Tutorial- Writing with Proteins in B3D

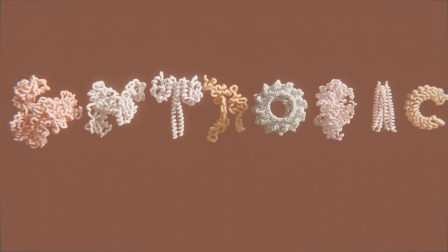0:05 So today I just wanted to do a relatively quick, fun tutorial on writing with proteins.
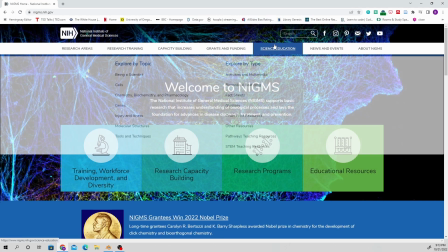0:11 I found this while I was just browsing the web. It's located on the NIH website under Science Education, Activities,
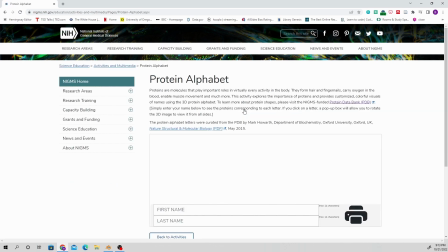0:19 and Multimedia, Protein Alphabet, and you can just plug your name in.
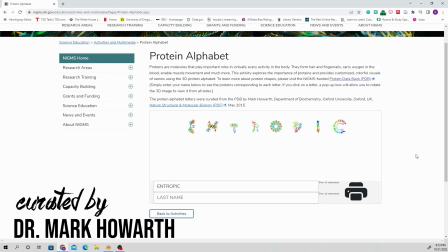0:24 It was curated by Dr. Mark Haworth of the University of Oxford, I believe.
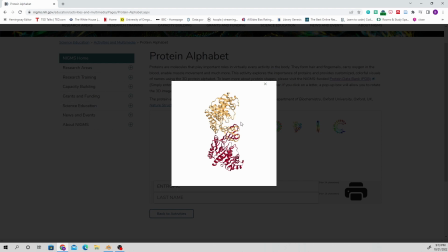0:29 I can insert in the link to this site in the description below.
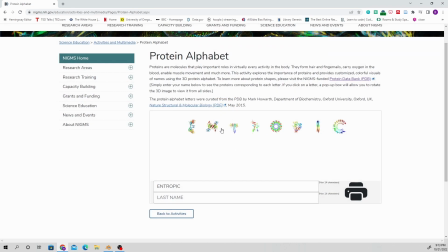0:35 And after you write in your name, you can hover over the protein,
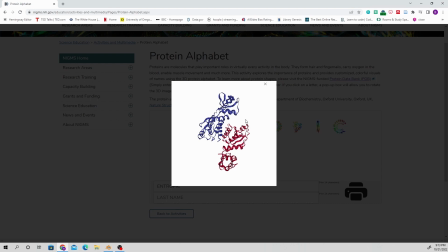0:41 get the identity for it, and you can also move it in 3D space.
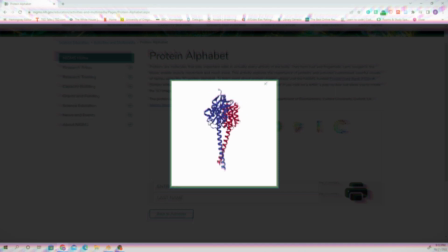0:45 So if you don't have Blender, I don't know why you're on this tutorial, but you can look at it in 3D space. So here I am just taking note of what proteins constitute my username in Tropic.
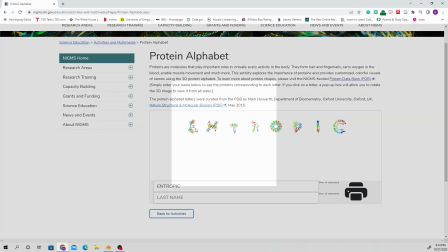0:59 So the very first one is going to be 2Q5R from the protein databank.
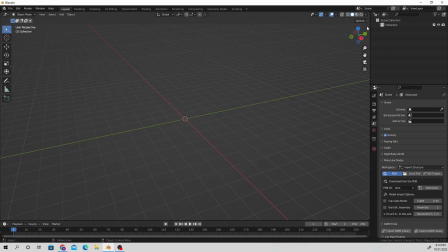1:05 I'm going to go back over to Blender, and using the amazing, illustrious Molecular Notes add-on by B3D, going to import this protein into the scene below. And I will, of course, attach a link over to his GitHub page where you can download that add-on.
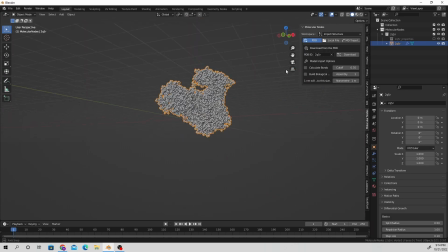1:23 Cannot recommend it even more than I possibly have. Just amazing, beautiful, shiny, so useful.
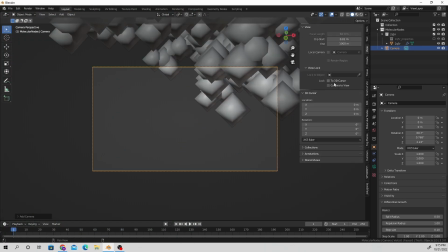1:30 10 out of 10. Thank you, B3D. And I'm going to insert a camera into my scene and just zoom out
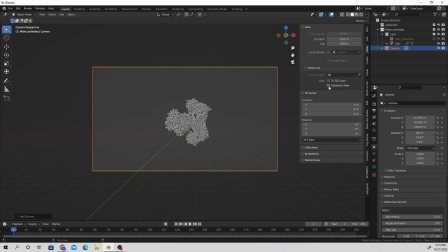1:39 so I can get a general idea of where I want to lay out my proteins in this scene.
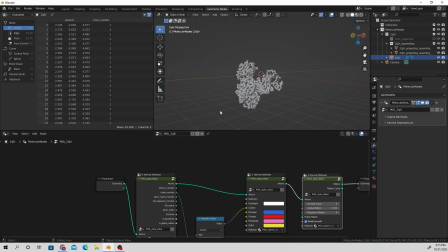1:46 So from there, navigate over to Geometry Nodes and add on a Style ribbon to the very end of that Geometry Nodes section.
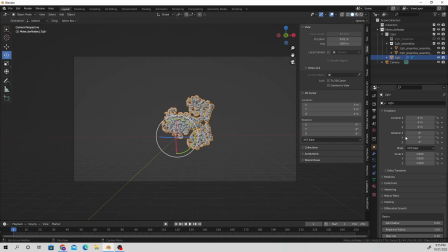1:54 If you want, you certainly can style it with ball and stick or surface,
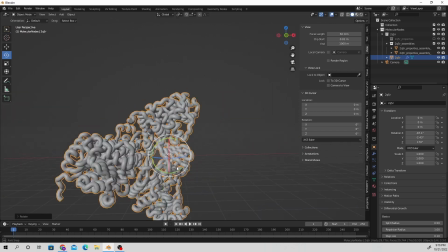1:59 but I find that using a ribbon tends to make it a little bit clearer that you're trying to write out a word with the proteins.
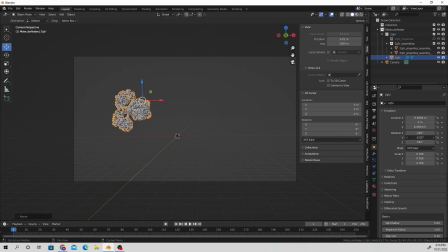2:08 So from there, I'm just going to do a lot of manual tweaking and rotating to make sure that the E is prominent to the viewer here.
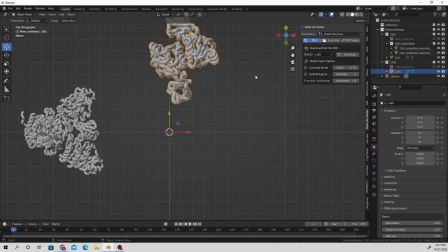2:18 Download the next one and pretty much just repeat that process.
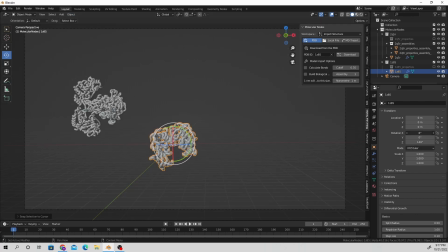2:23 Inevitably, you'll notice that the origin is a little wonky for some of the proteins. I'm not entirely sure why that is, but you can fix it by going up to Object,
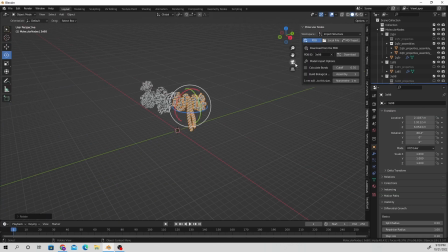2:33 set origin to geometry, and just adjusting the position of that protein from there.
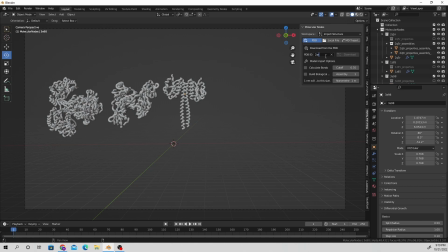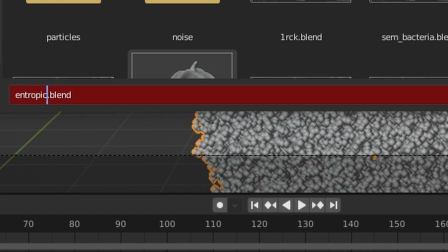2:56 Oh, and don't forget to save your work, name it, place it in a safe area on your computer,
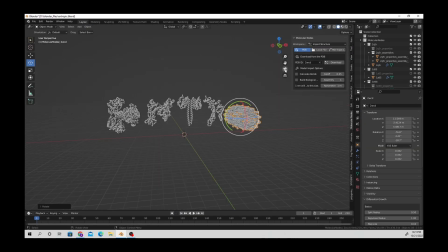3:02 just in case your computer decides that it's not going to have a good day with you.
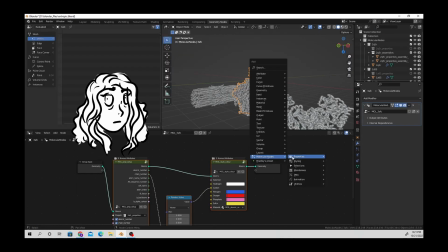3:10 Now the protein P, the protein 4P,
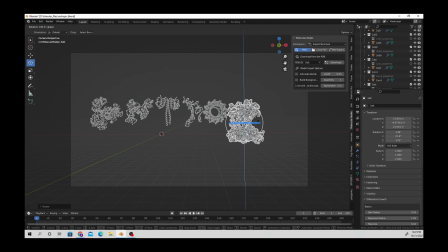3:14 this one was a headache and a half to transform in order to make it resemble a P.
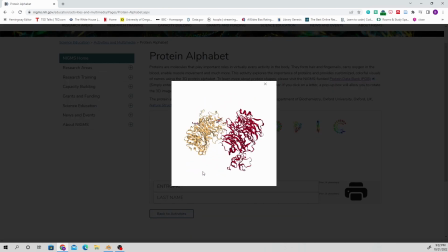3:23 I'm struggling even in the 3D viewer on the module itself to make it look like a P. As you can see here, I'm on the struggle bus. I don't know how the heck the author made it resemble a P,
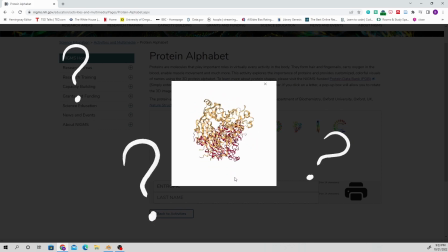3:36 and I'm trying my absolute hardest in order to kind of trick myself into thinking that it does look like that letter.
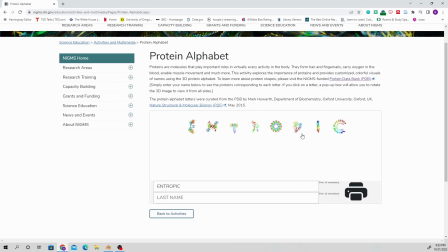3:44 But yeah, this is basically real-time frustration in me trying to figure out how.
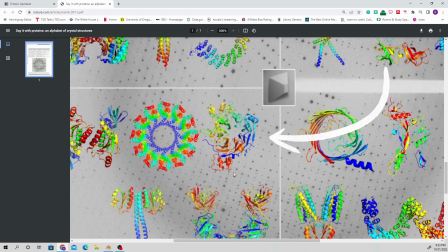3:53 I even went over to the original paper to just try to get a better idea as to how it was arranged in 3D space, and it didn't really help too much.